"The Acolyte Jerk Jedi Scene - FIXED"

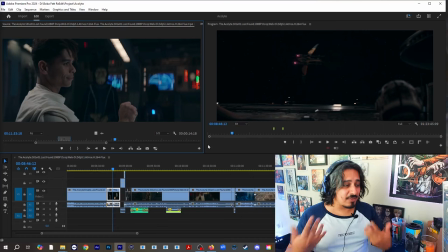have the first impression of the acolyte as a threat because she's going to be a more significant character than trinity but here this is like our legit
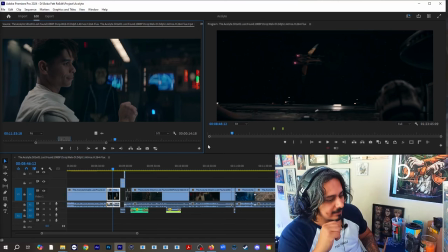first impression of a jedi so we see him being a
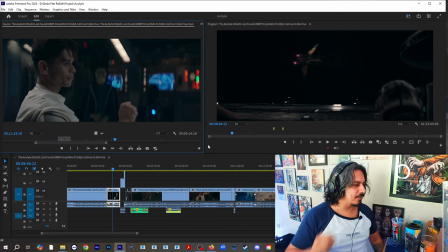jerk like just like i'm about to control your mind bitch so that that's that's dude it grinds my gears a lot it really does so what
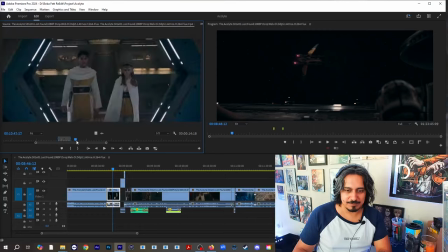did i do let's uh let's let's let's let's let's rewind a little bit. This is how the scene starts, right?
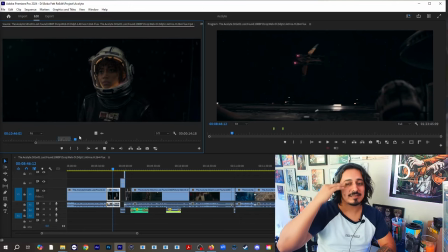We have the scene of firing in space, and then the opening of the door.
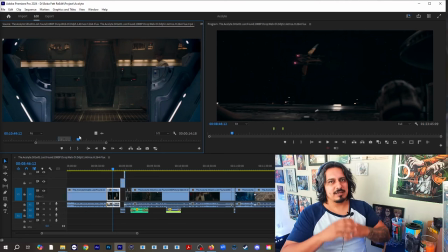All right, now let's recap what the scene showed.
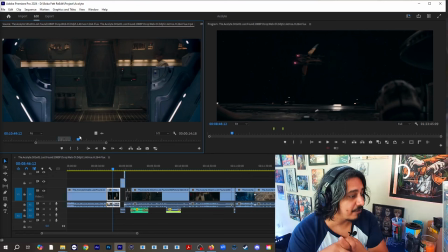It showed that she is far away from home. She's kind of like reclusive. The Jedi are looking for her, and that she's a mechanic now let me ask you have we established that she's a fucking mechanic
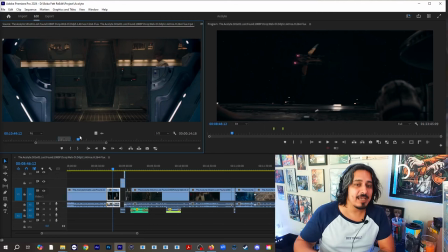yes we've established that she's a mechanic is the point of living in a ship as a mechanic being illegal does it come out does it come up in any other point during the story no so it's not necessary that we touch on it
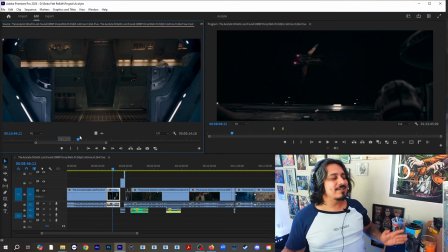that's that's that's a point that we really do not need because it's not going to be brought up ever again in the series so
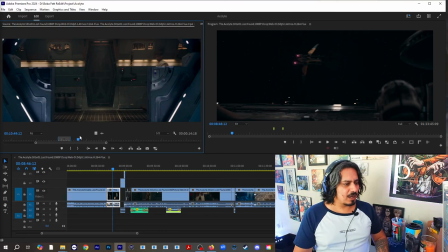we don't need that dialogue of like oh we don't we don't have mechanics in this in the ship this is uh why we're like we don't need it so we can eliminate it so what i
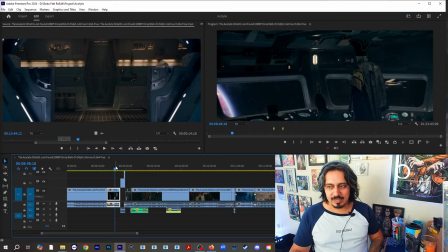decided to do instead as soon as we see the
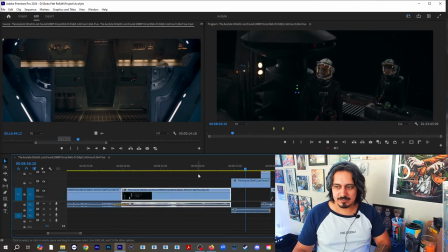jedi friends of friends of yours we see her reflecting
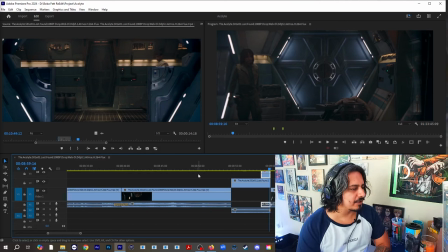and i just go into her going into her bunker like it's already implied because he just said friends of yours and she didn't respond that maybe she has a connection and because immediately we go into this
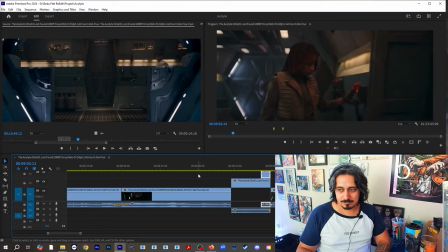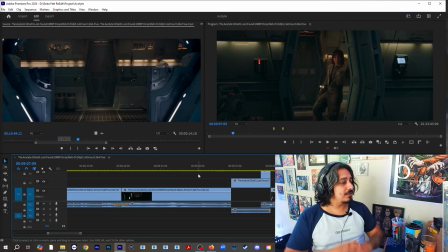you're you're with a smile she knows him let's not like the audience doesn't need to be like hand-holding all the time like you can let the audience really know a lot by just couple of things oh friends of yours
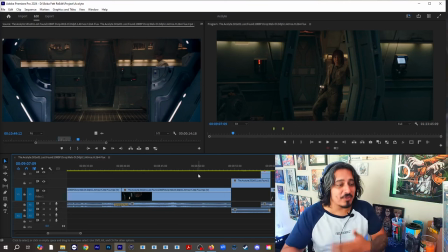you're obviously they were friends at some point or they're friends now like you don't have to you can just cut the entire dialogue of the of the aliens and it doesn't affect the story because we're still establishing that there's a connection between them and during the conversation that she has with the jedi
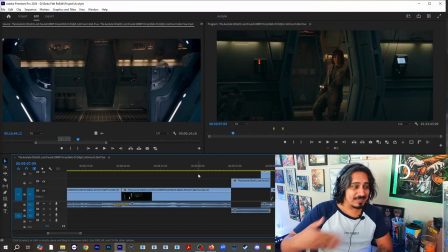you'll see that the same thing that was touched on during the conversation with the aliens it's touched on here in a more better in a better way so
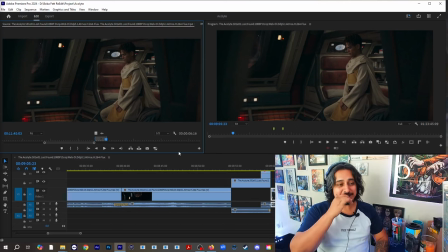let's continue the first impression that we also have is this guy doing a little like tucky tuck that does with the cape and i don't know why i just don't like it look
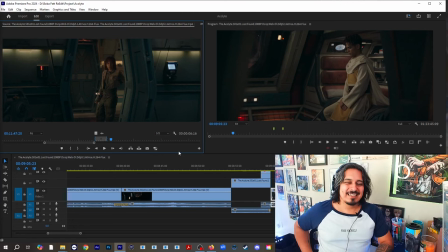just like let me not sit on this like i don't know it just it just felt awkward so i decided to cut it George now this is the this is the other this is the other thing when
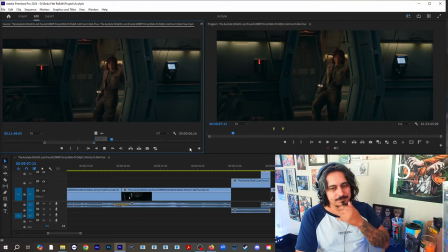she comes in your this is what happens George you